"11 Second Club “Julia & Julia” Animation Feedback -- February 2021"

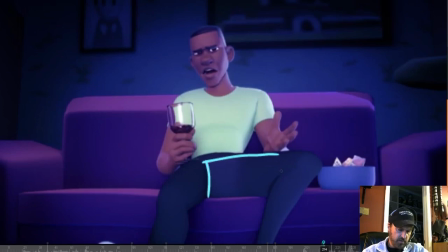4:15 But then everything sort of flattens out through here. This entire shape just reads as one flat shape, and it might be due to the way it was lit. I'm not sure, but even still, I think I would bring in that knee.
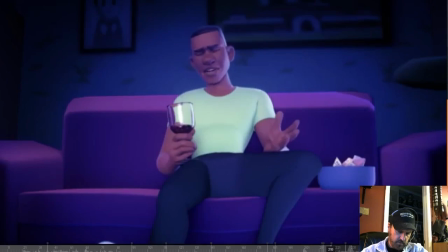4:33 I think I did a drawing already. Maybe I got rid of it. Where is it? Here. See this very clean drawing? No. So I would bring this in a little bit and try and get maybe a
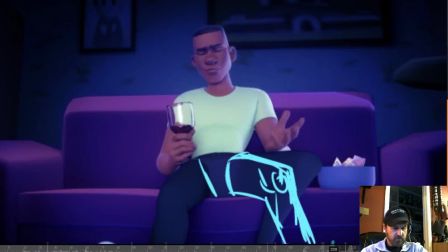4:49 little bit more perspective out of this leg as well. Try and get the pelvis area to read clearer and cleaner.
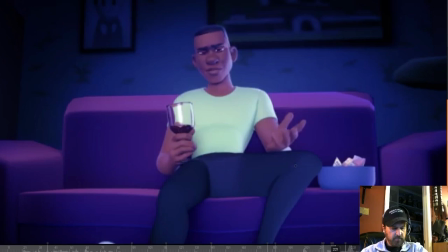5:03 Now it's okay if you want to bring this leg out here like you did. but somehow you need to bring back the volume of this of this leg and
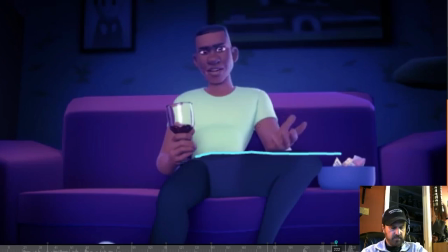5:19 the way that it's kind of tangenting with the with the waistline creates this straight across thing here which isn't isn't helping anything either as far as having it read is what we know it is.
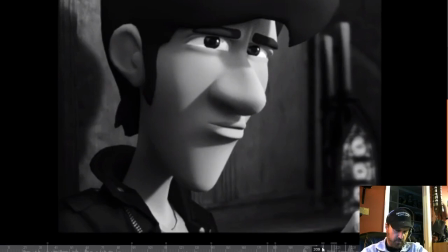5:37 Right? I think that his lip sync, let me go back, where is he?
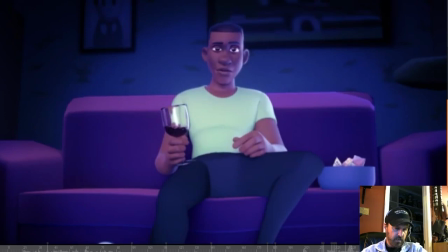5:46 There's something wrong with her if she doesn't get what you're doing.
Yeah, I like your little head shake at the end, I think that that works really nice.
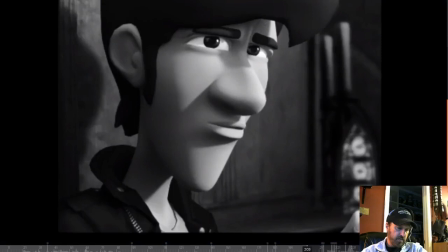5:55 And as far as the mouth shapes and lip sync reading, I think that that looks good too.
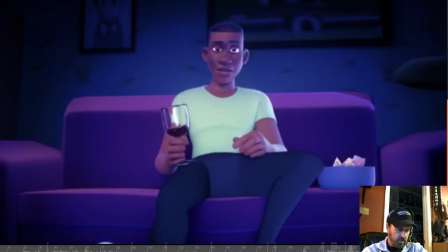6:00 There's something wrong with her if she doesn't get what you're doing.
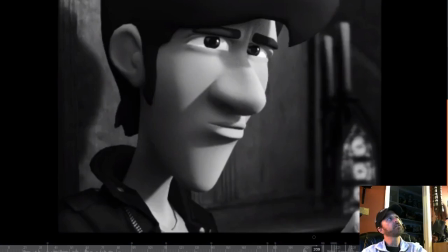6:03 So when he says should, if there's something wrong with her, if she doesn't get, where is it?
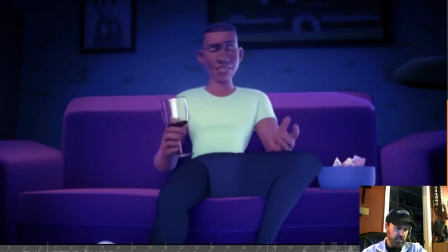6:11 There's something wrong with her if she doesn't get.
She doesn't, that's it.
There's something wrong with her if she doesn't get.
So it's in the she doesn't get, the she part of that.
Wrong with her if she.
You're kind of, I think this is.
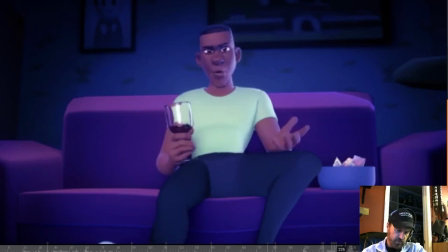6:30 I can't scrub it right now to hear the sound, but in there is some room for improvement when he says, she doesn't, she doesn't. We should see that blend out from the ooh shape in the she doesn't.
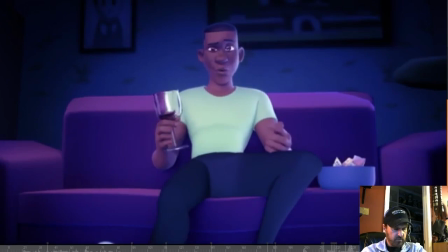6:48 Almost an ooh shape, she doesn't. And blend out into...
There's something wrong with her if she doesn't get...
Yeah, it's almost like he's saying, shh, when he's saying shh. Is it here? Is this the SH?
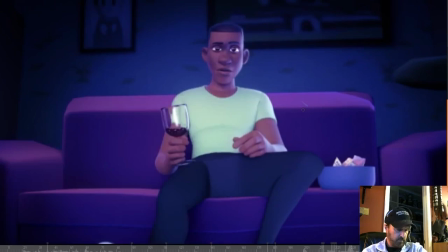7:07 Wrong with her if she doesn't get what you're doing.
I think it is.
Wrong with her. Wrong with her.
So this shape here in the R, you could open up just a little bit more and get a little bit
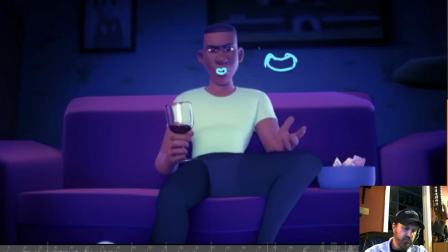7:24 of upper lip for that R shape. Just raise it up just a tiny bit. It's a little sloppy in my drawing, sorry. Maybe this is your SH, but it's in the wrong spot.
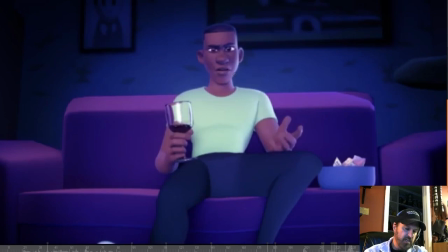7:45 Gee, yeah. This should still be the SH here. So maybe you need to just slip these shapes here and then get your E. It probably just needs to be slid forward a little bit. A few frames.
It doesn't get what you're doing.
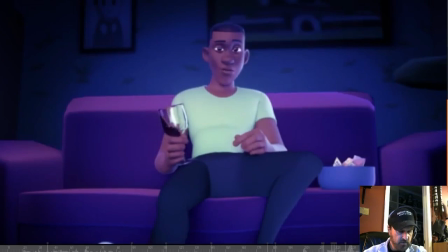8:04 I like your kind of half lid thing you do, and then they almost blink.